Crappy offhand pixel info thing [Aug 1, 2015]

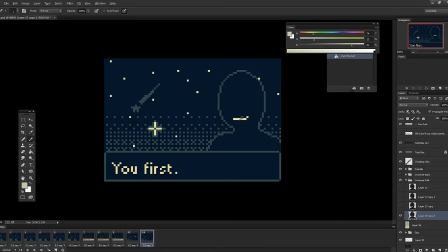The one when he smiles. I can go here, let me get the actual color.
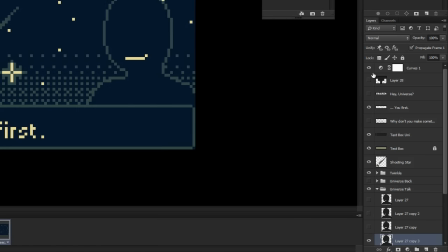I'm actually using color curves. This is my palette, and then I actually have this thing over it to give it these, to shift the colors into this mood. So I can give them, you know, eyes. Weird eyes. And then save it.
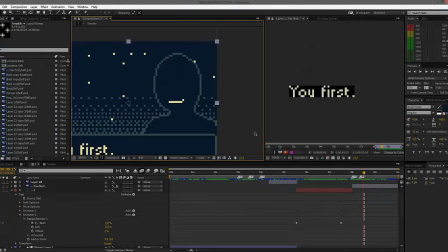And then if I go back into After Effects, it'll show up.
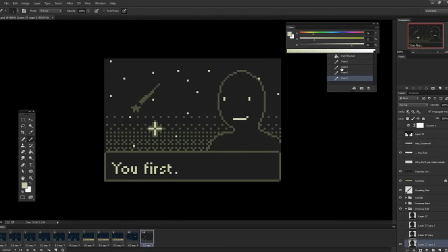Undo that. And that's pretty much the work for this.
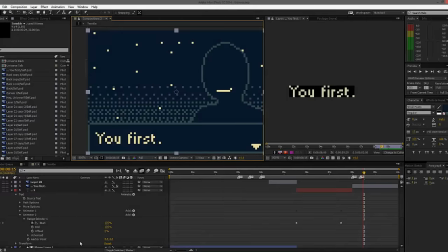I mean, all I'm doing is making the sprites here, going into After Effects, well, I make a bunch here, and then I go into After Effects. and then if I need to do edits I go here.
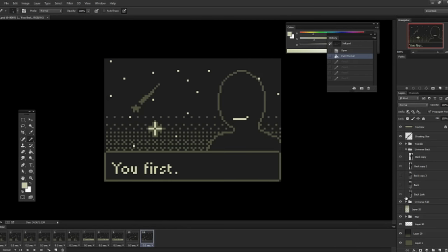It doesn't work well though if you're making a new layer like I had to for this part when he turns around I added this layer right here when he's lowering his arm because I didn't like the abrupt change from this to this.
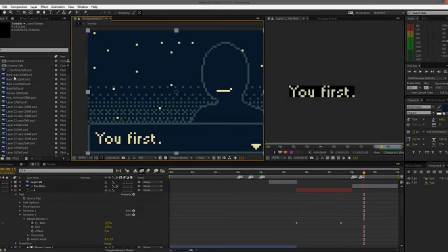So I actually had to make a new layer and to get that layer in I actually had to import it individually and then put it in. It doesn't save here and then import it. Oh there's a new layer and puts it here. So that's one of the little things that you have to do though.
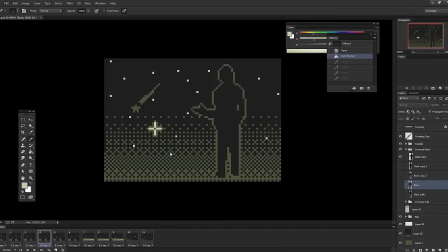And this dithering back here. Oops. Yeah, this layer right here. This one. This gradiation, since we're only dealing with about four colors, I'm going to be using, I use a lot of dithering.
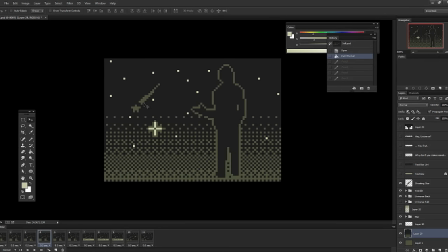And there's a quick way to actually get this, I think. I have a small collection of it actually. And at the end of this, I'll show you how I make this real quick, because it's actually very, very simple. If you have Photoshop, you can make this, you can make a black and white mask, and then paint bucket and turn it into anything, like I did here. Same thing for fade transitions and stuff, like you've seen in some of my other stuff.
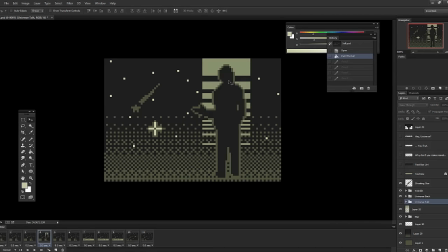I was originally going to have some light beams on him, or him. This was actually an afterthought. This was originally going to be really bright, like this, but it was too much of a flash. I was actually streaming on Skype by my friend. It was really, like, this went in really quick.
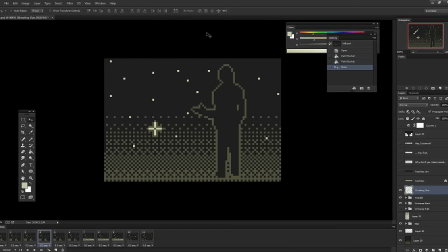It was a little too abrupt and really bright, but since this is just plain,
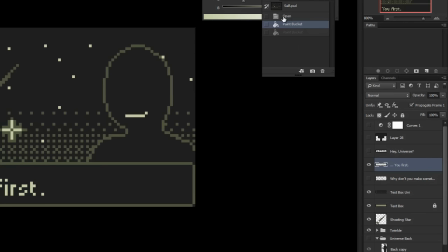you know, dark and this was a gradation I ended up going with this route Because there's a lot of real estate I can put here. So like this color is already, you know pecking at this background so I can just have this to push it back even further and
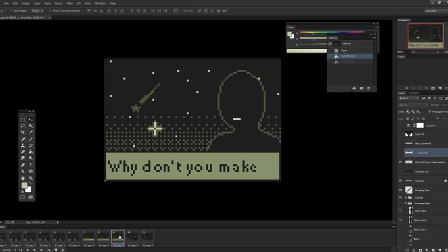Then there's him talking and I only had like three things there's you know regular and
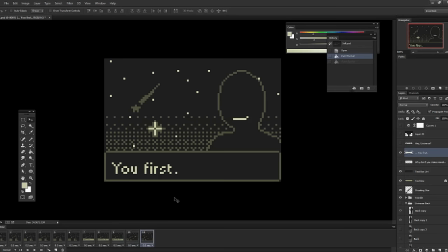and then like slightly, you know, pondering, and then opening his mouth, and then smiling. And that's all its own folder as well.
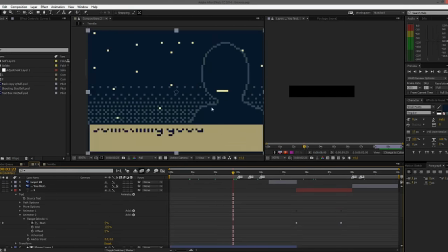So that later when I bring it into After Effects, I can just use a timer mapping and then cycle through the frames for whenever I need him to talk.
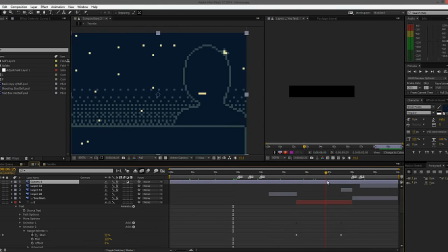Like, he ponders, and then smiles, and then you first.
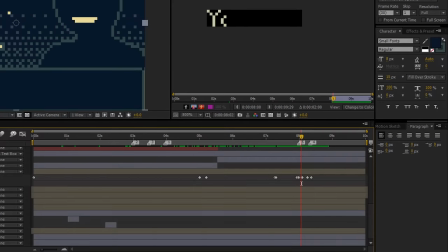And this is actually just, let me see, yeah, this is just a bunch of keyframes.
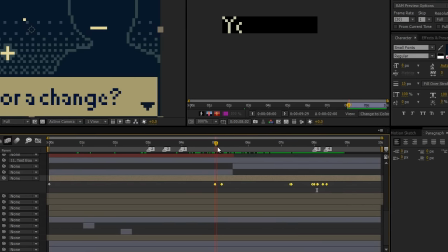Right here, so it's just picking the frame like you first
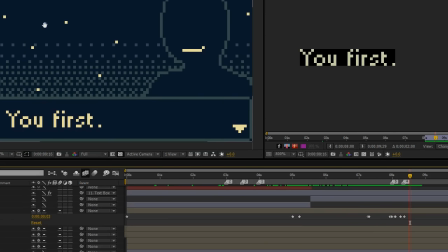And that's pretty much what all the sprite stuff here is So I'm not making a bunch of gifts in it and importing it. It's just picking I'm just picking the frames like right here is Frame two I can just pick a frame.
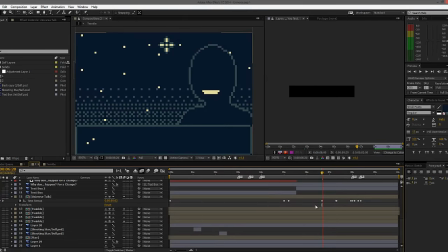I want this frame to show up so I can just go here for two And if I was actually go here, you'll see it's just those frames here
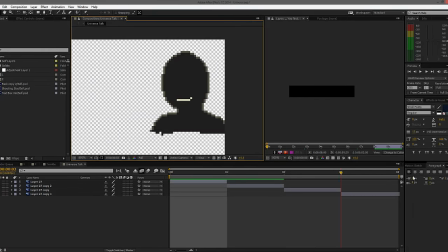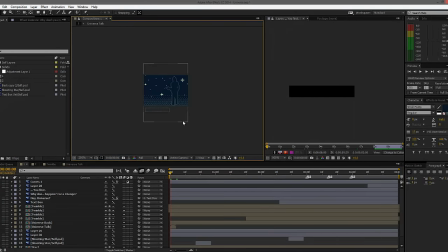While I'm at it, with pixeling in After Effects, there's actually a lot of little things that you're going to have to do. Like, you'll notice all the layers here, they have this kind of stair step here. This actually makes sure that it doesn't filter it, because, like, let me see here.
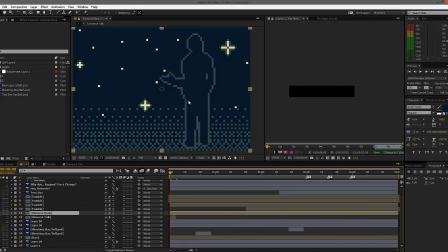I'm trying to pick the one that he's on. Like this right here. If I was to move him around, you know, it's pixely, it's perfect, it works fine. It's like a sprite, like Photoshop, when you're moving it around.
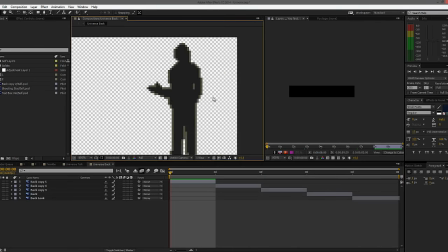But by default, when you import it into After Effects, it's actually going to filter it like this.
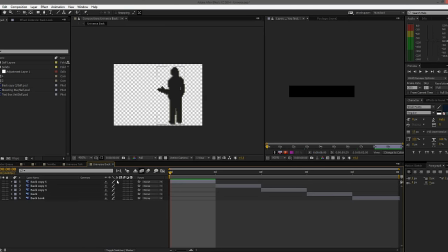It's going to have that smooth line.